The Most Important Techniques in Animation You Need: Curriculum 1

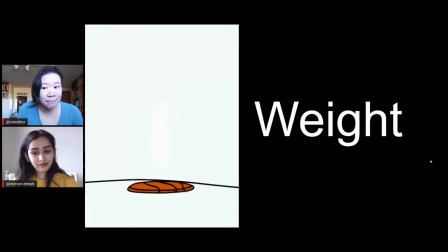251s
How many of you guys want to do it, but maybe like me, were too intimidated by the whole process? Although I've changed my mind after doing some of these tutorials with C. Lark Reese. And how many of you want to do it, but just don't know where to start? I'd love to hear where you guys are.
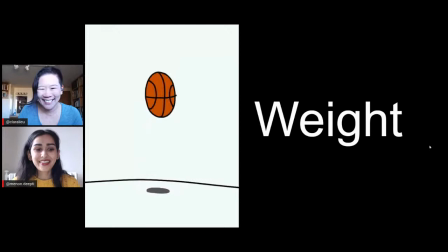268s
Okay, let's talk about weight. This is the one that I sort of understand better. Yes, I think you would be great at weight because you're always talking about mass and stuff.
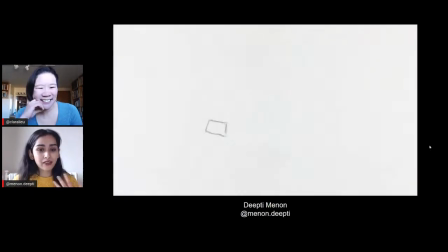276s
Yes. But yeah, so weight works with timing and movement because how much mass and weight something has. And also we have to think about gravity a little bit, like because in animation, your film can be anywhere in the world.
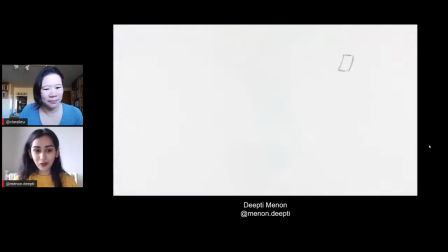290s
But oftentimes it's like with the gravity that we all know, but weight with movement and timing really creates space. I mean, the way that the basketball was bouncing versus this falling paper versus how all the different elements of this Sally Cruikshank character is moving,
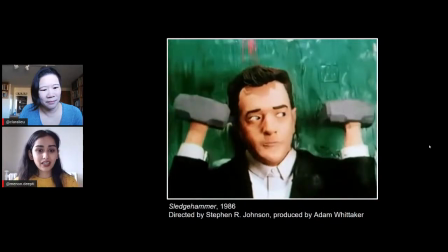307s
you really have to take into consideration all of these things to make a believable character.
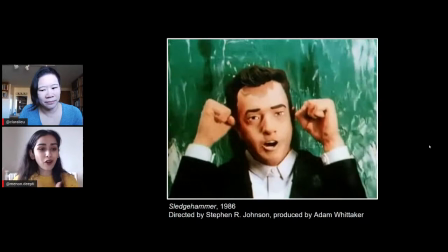313s
And you want to keep that follow through throughout your whole film,
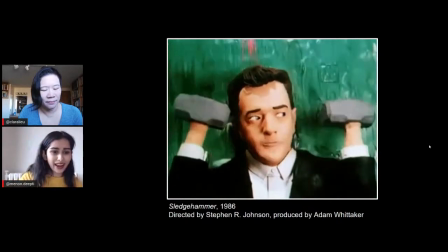316s
because if your paper is falling in this nice way and then 10 minutes later it's falling like who is that,
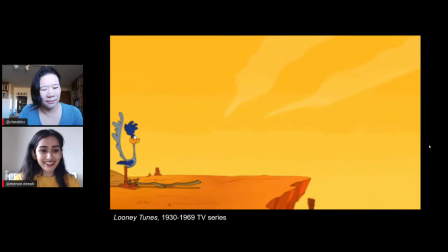325s
Wile E. Coyote, I think. Something obviously happened to your paper where it gained a lot of weight and now it's moving in space completely differently. So all of these things work together to create a believable object and a believable personality.
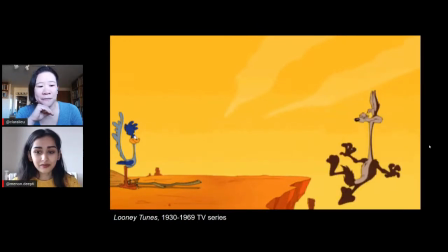343s
I definitely feel Deep D when I see a film and the weight isn't well done. It makes things look very floaty and they don't feel like they exist in the real world. Like I've seen the early Pixar animations, the figures look like they're just like floating.
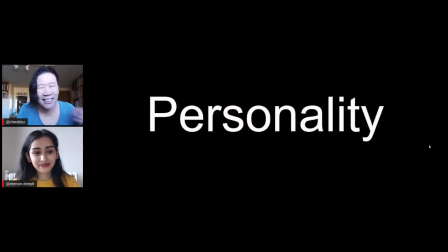361s
Like they don't actually look like they have any mass to them. So it's funny how much that influences the believability of the character. Yeah. And the last one is personality, which is one of my favorite ones.
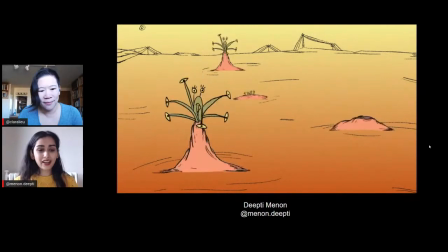376s
And I think that all together, movement, timing, weight, and personality come together to create an interesting animated object. So this is from one music video that I did. And I put this one here because you can kind of see the weight of it in the way that it's squashing and stretching.
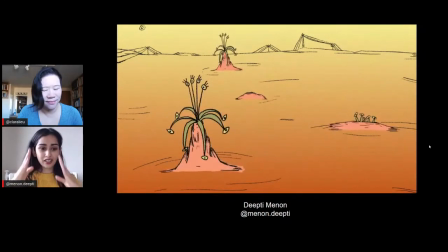392s
The movement is obviously there. It's not just it's like really moving. The timing of how things are coming in and out. And together, all of those things create a personality for these basically inanimate little poopy objects on the floor.
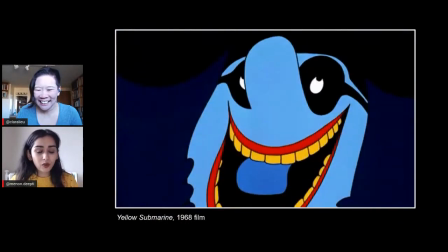406s
But then with characters too, the way you design, with color and line, all lends to personality.
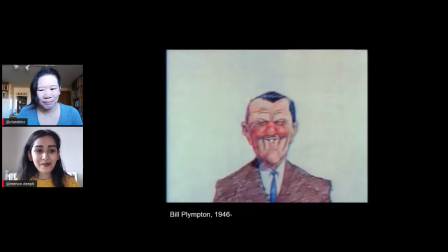414s
And with animation, personality is kind of like the most important part of it because you're like creating something from scratch. You're like a magician. And that's kind of where the awe and wonder comes in with animation.
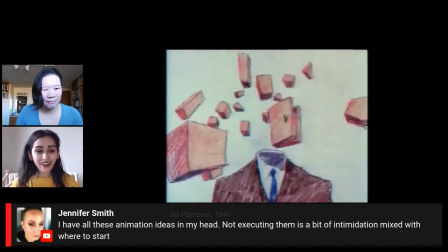428s
It's the personality. You're like, wow, look at this guy who's creepy, but then breaks apart.
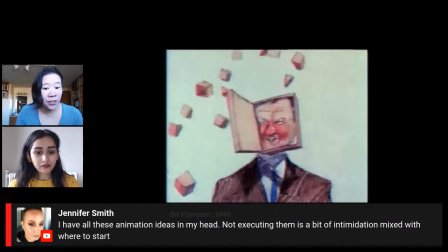436s
Jennifer says, I have all these animation ideas in my head. Not executing them is a bit of intimidation mixed with where to start.
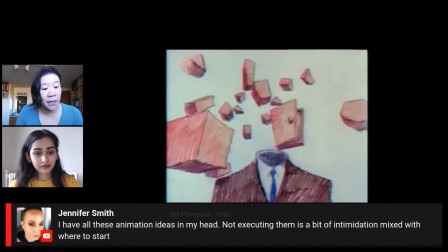444s
Do you have any general advice, Deep D, for people that feel that way? Because I definitely feel that way.
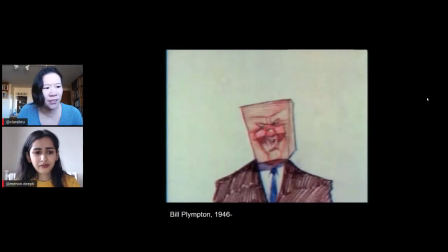450s
And it made me not want to learn it, actually, because I was so freaked out by how complicated it looks.
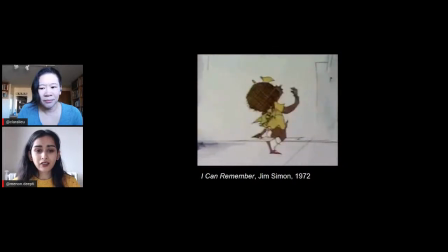456s
Yeah, I think the big thing with animation is that when you think about it, you're thinking about like Pixar or like a feature-length film. And if anyone's gone to my Instagram,
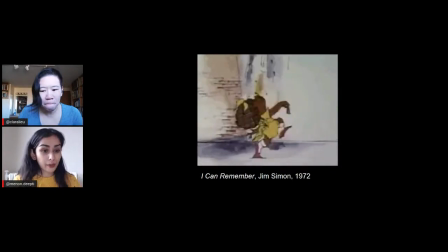466s
I like to show off that you can create animation with just scrap paper and a pencil and an app on your iPhone.
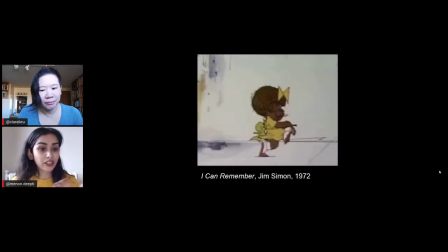473s
And we have tutorials on Art Prof, like with stop motion animation, where I teach you how to use these apps and how to just make,
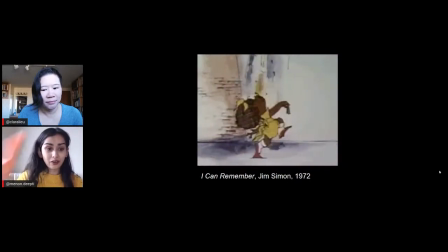480s
you can even use like a highlighter and move it around.
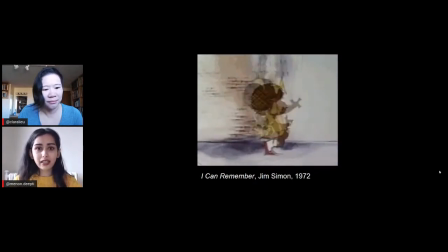483s
And really trying to divorce yourself from the idea of it having to be something beautiful or amazing, and really just playing around with the concepts of movement, timing, weight, and personality.